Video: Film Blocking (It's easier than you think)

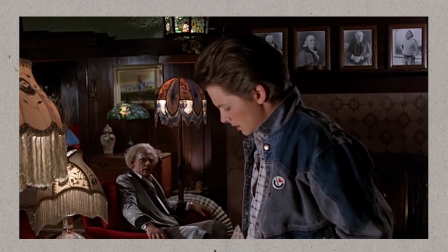(4:19)
Marty stands up, he gets his close-up, Doc's in the background. We go back and forth for some more coverage.
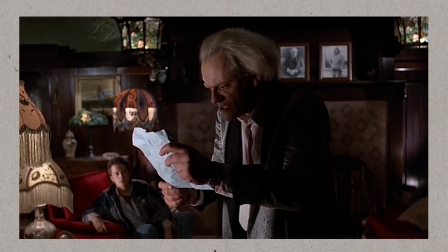(4:27)
Doc realizes something. Now he's the one standing up and Marty is sitting in his chair. They've both switched places.
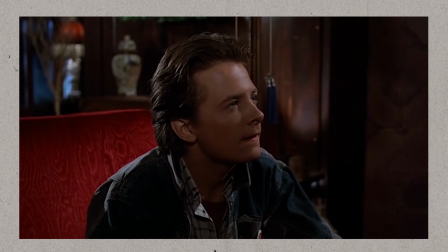(4:32)
Now Doc's standing up, talking to him. We go back and forth with more coverage. And now we're on that wide shot again.
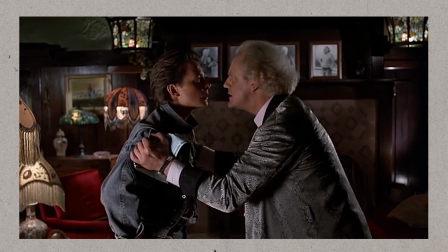(4:37)
This is such effective filmmaking because they've used this wide shot so many times and made it look so different just by blocking the actors effectively.
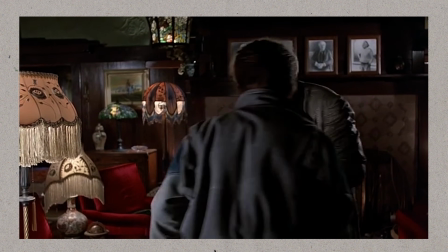(4:46)
Now Marty comes in for his close-up. They look at a picture with nice lighting by the lamp.
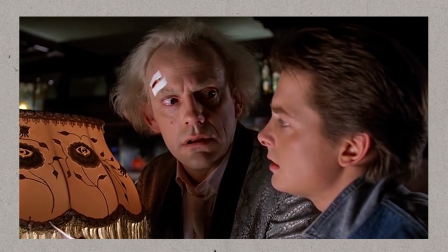(4:51)
They realize something and it's on to the next scene. Here's some very simple staging tips.
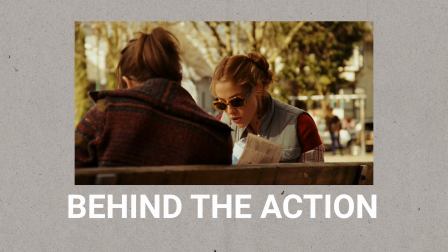(4:58)
Now, if you're filming two people just sitting, talking, one common way to make the shot look a little bit more interesting is to film behind the action.
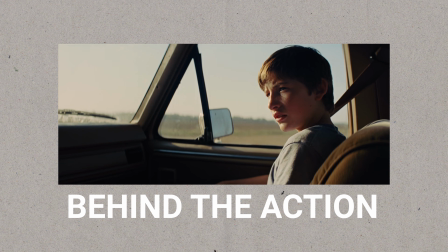(5:06)
This is actually really great for lighting because then the shadow side of the face is closest to the camera and the shot usually appears more dynamic.
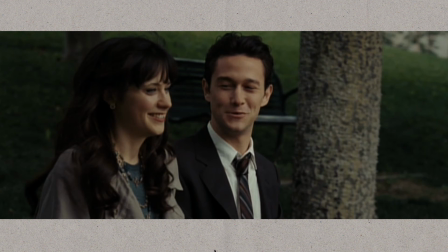(5:13)
This shot from 500 Days of Summer is not behind the action. This is straight on.
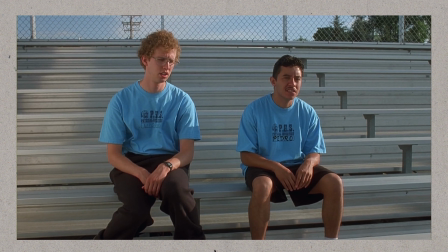(5:18)
That's normal framing. And this shot from Napoleon Dynamite is also very standard framing, very standard coverage.
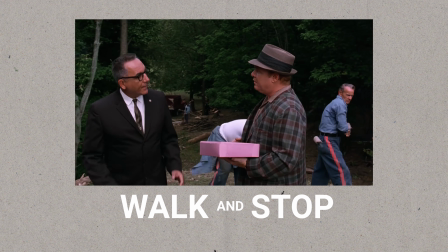(5:28)
I call this the walk and stop. This is when two actors are walking and then they stop because the camera's probably reached the end of the track.
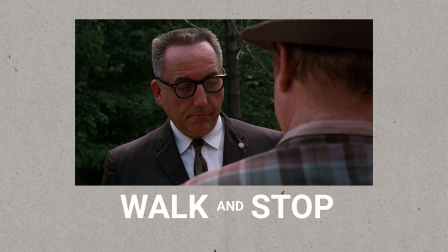(5:36)
Then you go in for the coverage. Pretty simple. I call this the stop and walk.
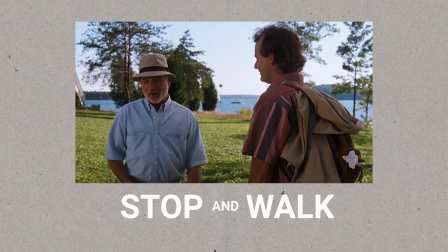(5:41)
This is when two actors are stopped and then they start walking.
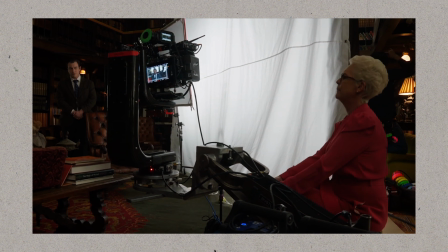(5:46)
One common mistake that beginners make is they break the 180-degree rule.
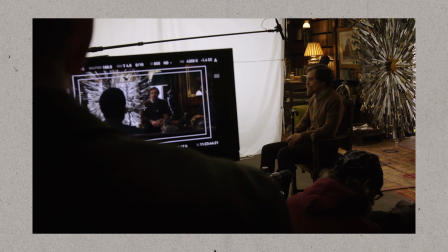(5:51)
Now, this can actually get pretty complicated when there's multiple characters,
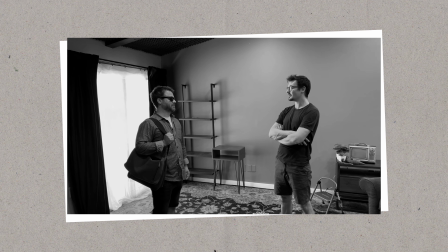(5:55)
but when there's two people talking, you just draw a line between them and you make sure you don't cross it.
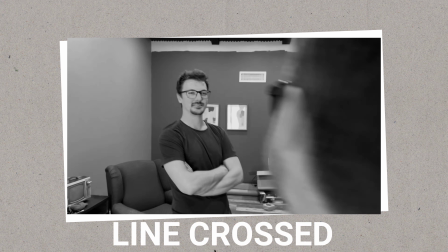(6:01)
Because if you cross the line and you film two people talking to each other, when you cut it together later, it won't look like they're talking to each other.
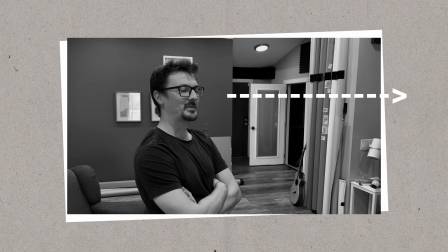(6:08)
It'll look like they're looking the same direction. The audience will get confused and the edit won't work.
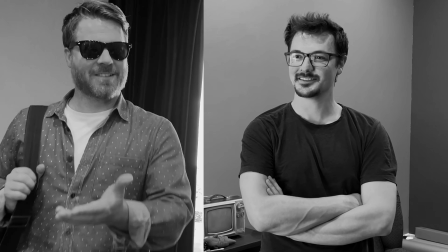(6:14)
If you can't split the screen like this and make it look like they're looking at each other, you did something wrong. I've got something to tell you though. I've never filmed a movie before. But I make TV commercials.
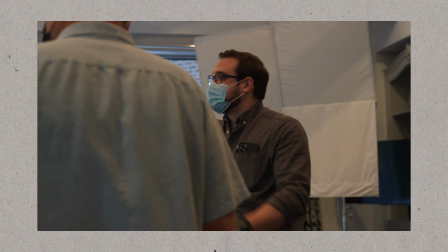(6:29)
Good blocking is so important with short 30-second TV commercials because the audience has to have a very clear idea of what's going on in the scene.
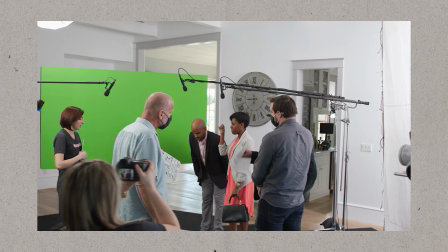(6:38)
Something that we have to take into account with every TV commercial that we shoot is the 180-degree rule.
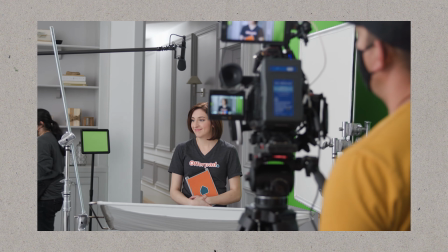(6:46)
We watch those eye lines and we make sure we're not crossing the line with the camera.
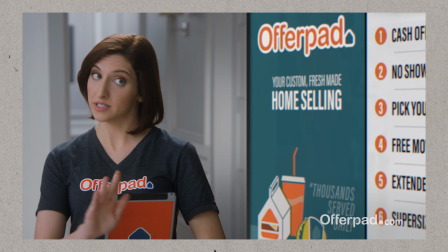(6:52)
Sometimes, visually, you want to.
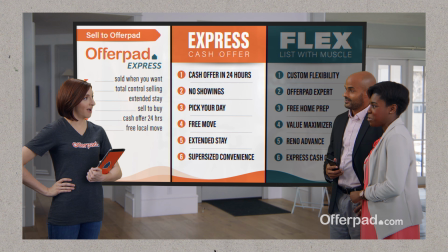(6:55)
Sometimes you want to go to the other side of an actor because it would actually look better, but that's not the possibility.
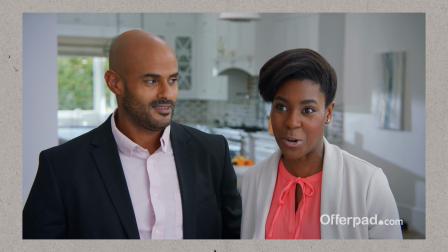(7:01)
You can't do that, especially with a short thing that needs to be cut together. You can't be moving the camera around all over the place and visually confusing the audience.
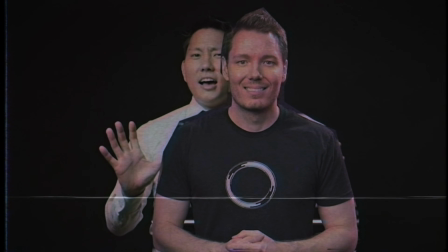(7:11)
Another mistake the beginners make is they stack actors. This is when somebody is standing or sitting halfway behind somebody else.
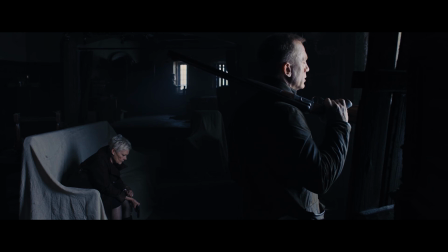(7:20)
It's important to remember that each actor needs to own their own space. So let's talk about this. A lot of people know what blocking is, but they don't know when to do it. Everyone comes on set and everyone just starts doing things willy-nilly without knowing the proper order. So this is the order. First, you block the scene.
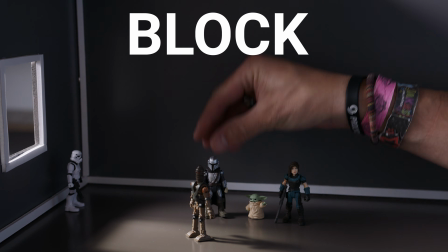(7:44)
This involves the director of photography,
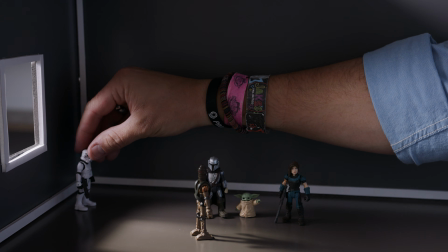(7:49)
sometimes the gaffer and some other key people, sometimes the producer. During this process, no one else is around. No one else is invited to the room, and it's quiet. This is a special working time for these creative people.
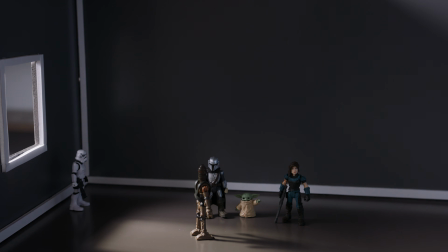(8:05)
Then the actors go away to makeup, and they're gone.
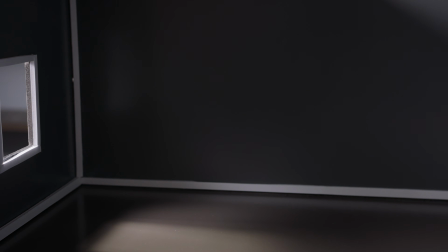(8:12)
If it's a big budget movie, they've got stand-ins at this point.
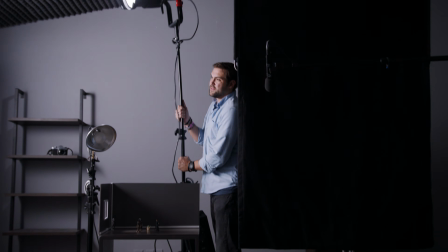(8:15)
And the stand-ins come in, and now the director of photography takes over, and the scene is lit.
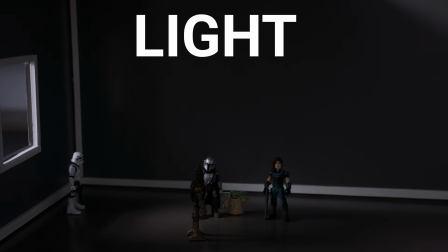(8:21)
They use lights, and they have to keep in mind each one of these points where the actor is.